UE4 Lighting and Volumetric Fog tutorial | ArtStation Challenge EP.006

You can fake it by having, spinning fans or, light fixtures that project a kind of like a grid over the environment, so you don't have to have really expensive shadow casting lights. You can have like a chain link fence pattern and project that across an environment and fake things like that to save on performance, especially on console. It's a great way to have complex shadows without having a ton of shadow casting and lights that are really expensive that kill your frame rate on consoles.
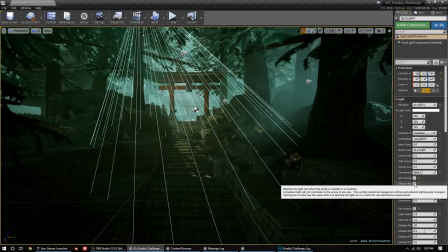[16:53]
So, little tip there. This area was just kind of flat, and because it's on the main gameplay path, I would want it to actually, have a bit of a pool of light intermittently throughout the gameplay path, because that helps guide the player.
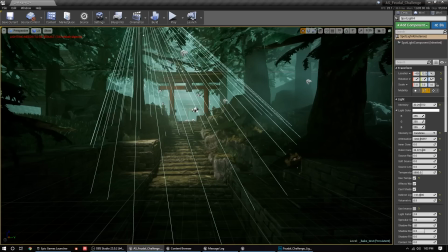[17:09]
Even though it's pretty obvious you're going up a staircase, but it's just something you can do to psychologically guide them through the environment.
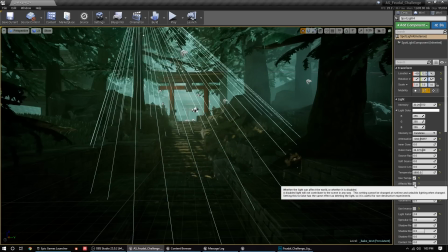[17:17]
So yeah, if I toggle it on and off, you'll see it just feels kind of flat. Everything's all in shadow here.
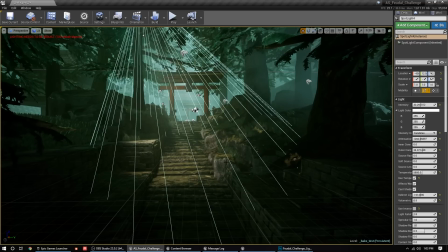[17:22]
So by having this bit of highlights, it gives this wall here on the left a bit of form, gives these rocks some shape and some interesting highlights on them too.
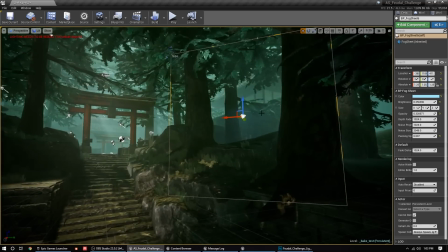[17:32]
And as you can see, these fog sheets here, it's just grabbed. This one is grabbed from I think the particle effects in the Unreal Starter content,
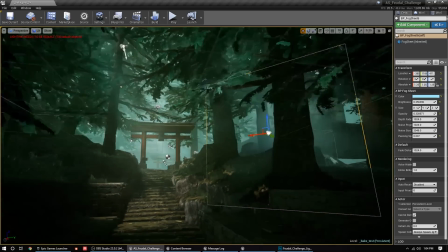[17:41]
and the God rays are pulled from the, let me take a look here.
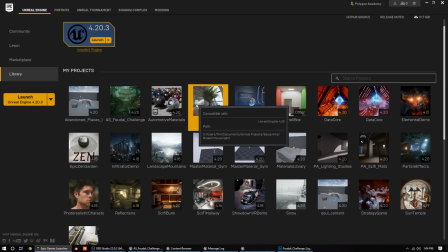[17:48]
It is pulled from the Blueprints one. There's a bunch of God rays that you can just migrate into your project, and then this is the particle effects one. So grab those things, and if you're not an effects artist, don't waste a ton of time trying to make effects, because you'll waste a ton of time and it probably won't look half as good as what they have already set up. So I just shamelessly grabbed them, and I know a lot of other more experienced artists will do the same thing. They'll grab drips or sparks and stuff like that, put them in the scene to add some extra life, because they're not an effects artist, so why would they spend time creating that stuff if you're an environment artist?
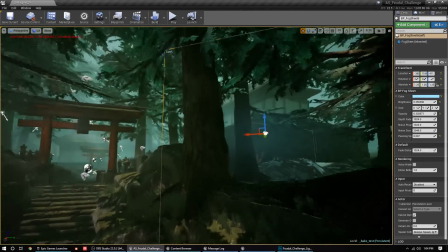[18:24]
And the nice thing about these is you can see it fades out as the camera gets close,
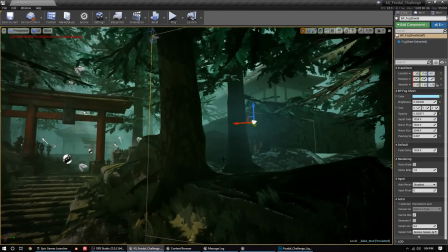[18:29]
which is good, because then you don't have this weird line cutting through the camera as you run through it.
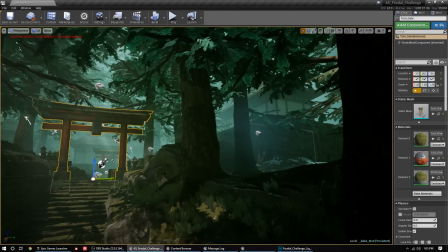[18:33]
And they also do have a bit of like panning noise on them, so it feels like there's actual atmosphere rather than just relying on the basic Unreal fog, which is by default kind of static and flat and just adds depth to the scene, but it doesn't really add any movement, so it doesn't feel like there's actually anything going on in like the atmosphere.
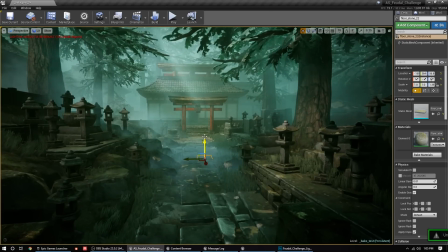[18:54]
So if I come here, this ground fog, if you press T, it toggles selecting transparency. So this ground fog is literally that exact plane. I just rotated it. It's a little cheap hack. It would be nice to get some actual volumetric particles, but I don't have time to do that.
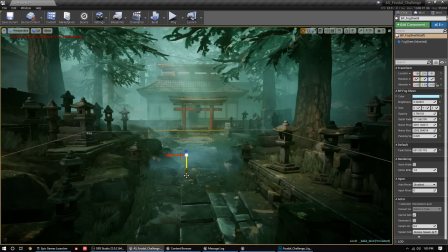[19:08]
And time's tight, and I'm getting this to look the way that I want it to by just using whatever tools are at my disposal. So, if I can pull this up and down, you can see like there's a bit of a panning thing.
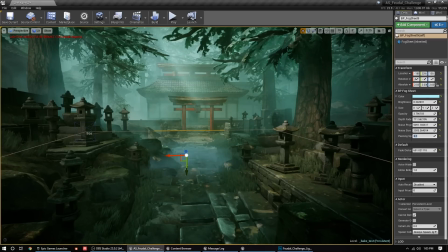[19:22]
If I really speed it up, you can see like it's just a panning clouds texture, and it adds some movement to the scene.
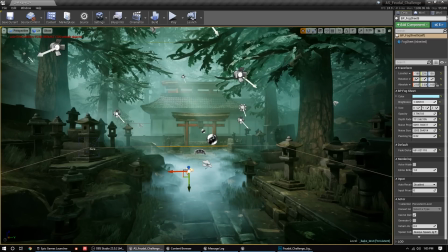[19:33]
And you can adjust the brightness. So you want it super like graveyard style, or the opacity.
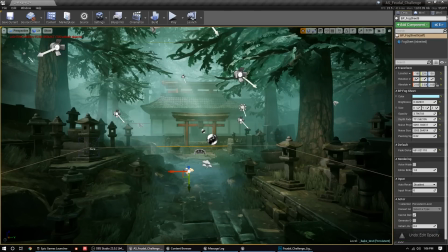[19:40]
You can bring that up and down, and you can change the distance from which it fades from the camera.
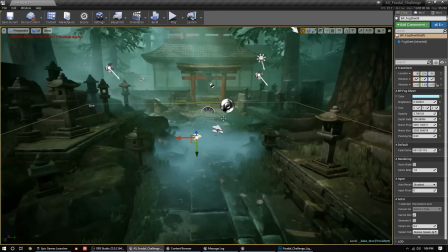[19:46]
And then these God rays here, they have a bit of
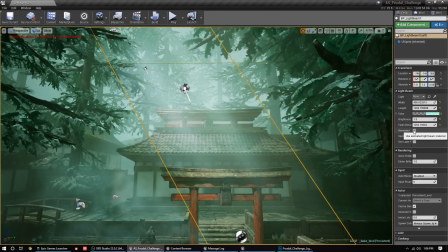[19:52]
turn on animated or not, so that's non-animated. If I turn on animated, you can see they kind of fade in and out here and there.
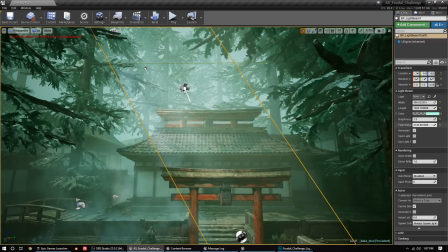[19:59]
Same thing, they got a fade distance. So the higher this is, the further away it starts to fade out.
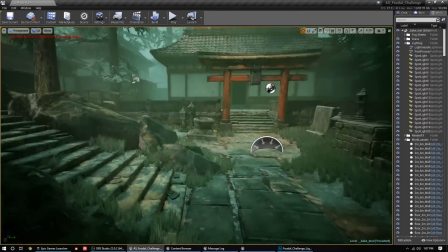[20:07]
If I hide all these fog sheets, I still have some fog in my scene, but it's really kind of pushed to the background,
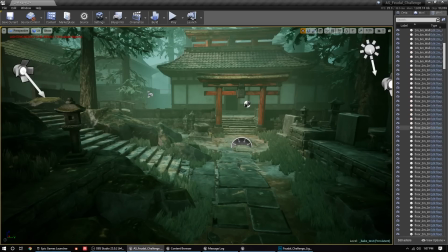[20:13]
because if I take the height fog and just ramp up the overall density, where is it? Exponential height fog.
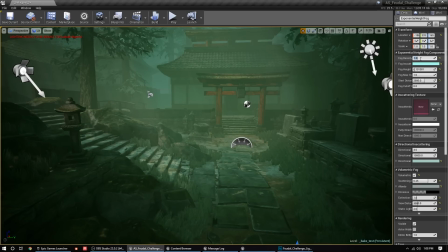[20:26]
Say the like 1, it just washes everything out and kind of dims it out, which isn't, it can be good if you want that effect, but for me, I like to push it back a bit and have some extra depth in my scene, and then add extra fog on top of that to really have a lot more control over it.
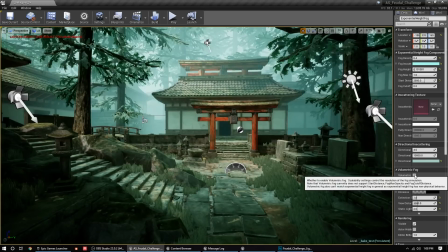[20:43]
If you see, if I can toggle the volumetric fog on and off, this is just the default like distance fog,
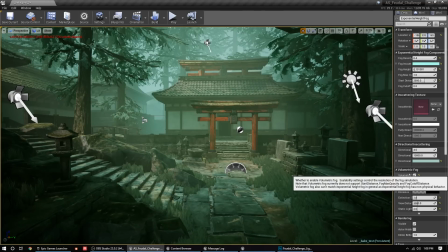[20:51]
and then the volumetric takes the skylight and the sunlight into account, and you can actually change the amount that these things are scattering
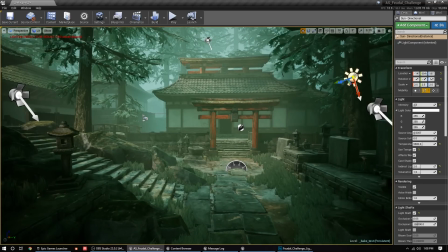[21:00]
on the volumetric scattering for each light. So if I select my sunlight here, I have the volumetric down here.
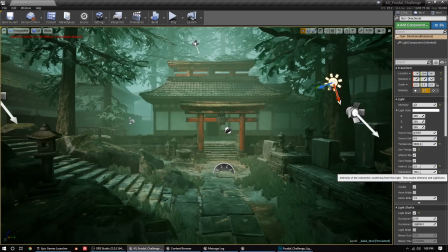[21:07]
You can see it's set to like 1.5. I don't want a ton of like crazy light scattering, because it makes everything, like I said, washed out. So if I crank this up to, you know, like, you can really punch your God rays, but I don't think that looks too good, and that's I think a kind of an amateur thing to do, is like crank up the God rays because it's a fancy effect, and it doesn't look that great. Just because you have it doesn't mean you should crank it. So I try and keep it really subtle.
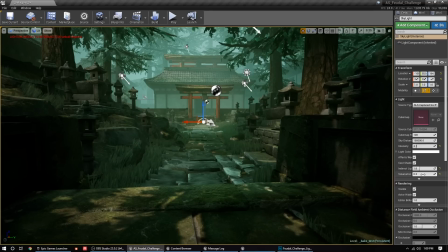[21:43]
For my skylight, I think I have it at like 0.3. If I crank this up, it really starts to wash everything out.
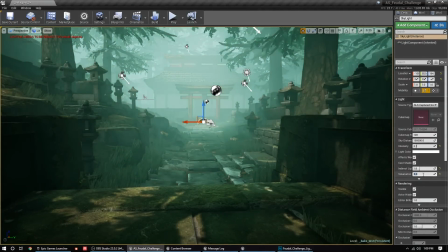[21:49]
So, you know, you can get that really like heavy fog look, which could be cool if you're going for that effect.
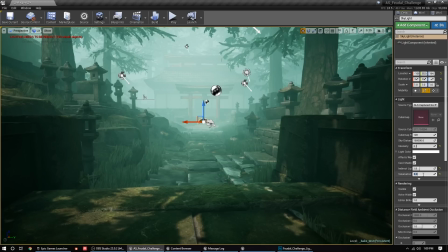[21:56]
But it pushes everything, you know, it flattens your image a little bit too much.
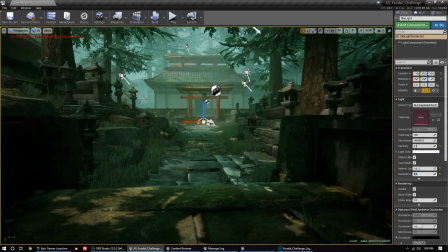[22:01]
So I'd rather have it subtly fog out in the background and have some subtle God rays from the sun, and then hand place a lot of my actual stuff with these cheaper fog sheets and stuff like that, that just allows me to control the fog in the scene a lot more. So I can have it foggier off to the sides of the image and maybe some of this cool ground fog, but it's not just fog everywhere that flattens everything out.
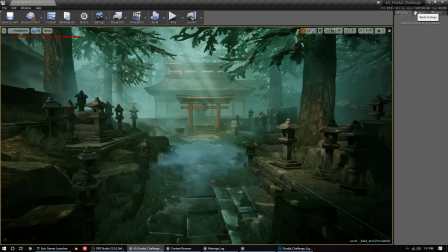[22:29]
So because I'm baking my lighting, basically if I go to my world settings,
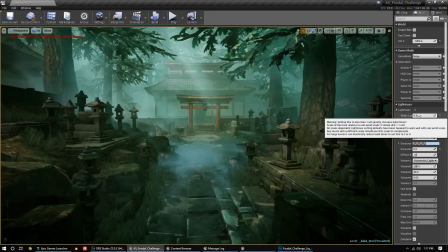[22:34]
you can see that my static lighting scale, I set it down to 0.2, and this will get you a lot more accurate lighting results.
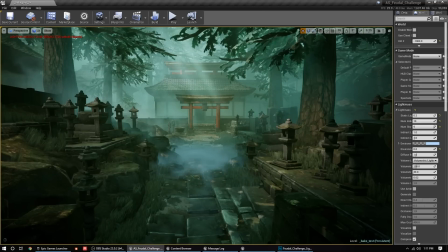[22:40]
It'll get rid of a lot of like blotchiness or seams, but it also dramatically increases your bake times. So I would, you know, you can set that to a lower number and your results will probably look a lot better. But if you're still building your scene and iterating on your environment, I wouldn't worry about that. But because now I'm doing like a final lighting pass, I would decrease that number and just get a lot nicer, cleaner bakes. So yeah, another thing that people kind of tend to do is their light map sizes are usually way too high, which drastically increases your bake times and doesn't actually give you that much better results unless you're going 100% static baked lighting and you need like really crisp shadows in your light maps. For something like mobile or something like that, you would probably increase your light map size. But because in a scene like this, all of my shadows are, especially from the sun, are dynamic in that radius around the player. You don't really need super intense sizes on your light maps, because basically all you're doing is in those light maps is baking these subtle color transitions from the bounce light, whereas the actual direct light is all real time.
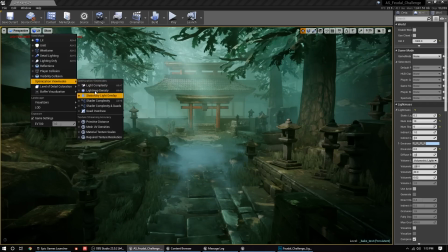[23:49]
So if I go into optimization view modes, light map density, you can see everything is super low res.
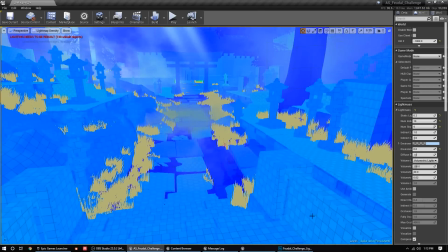[23:58]
Each one of these squares is a pixel.
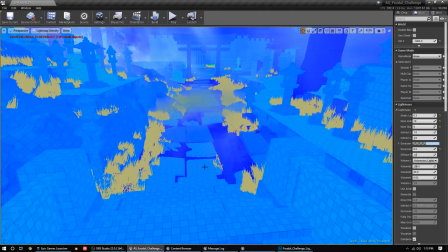[24:00]
And like most of my objects, I have the light map set to maybe like 16 or 32 or maybe 64 for some of the bigger objects.
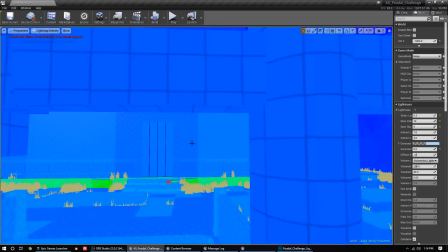[24:10]
Like the houses where the walls are white, so you actually notice a bit more splotchiness.
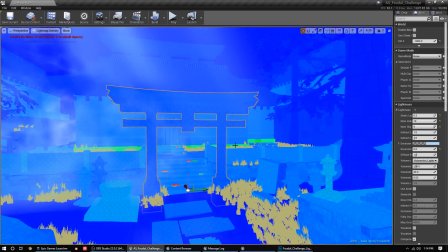[24:15]
But a lot of people, what they'll do is they'll take like a prop like this, like the Torii Gate, and they'll set the light map size to something like 256 or 512. And then they'll take, you know, the wall of the house and set that to like a 1024 light map because they think, oh, I need all this crazy detail in my light maps.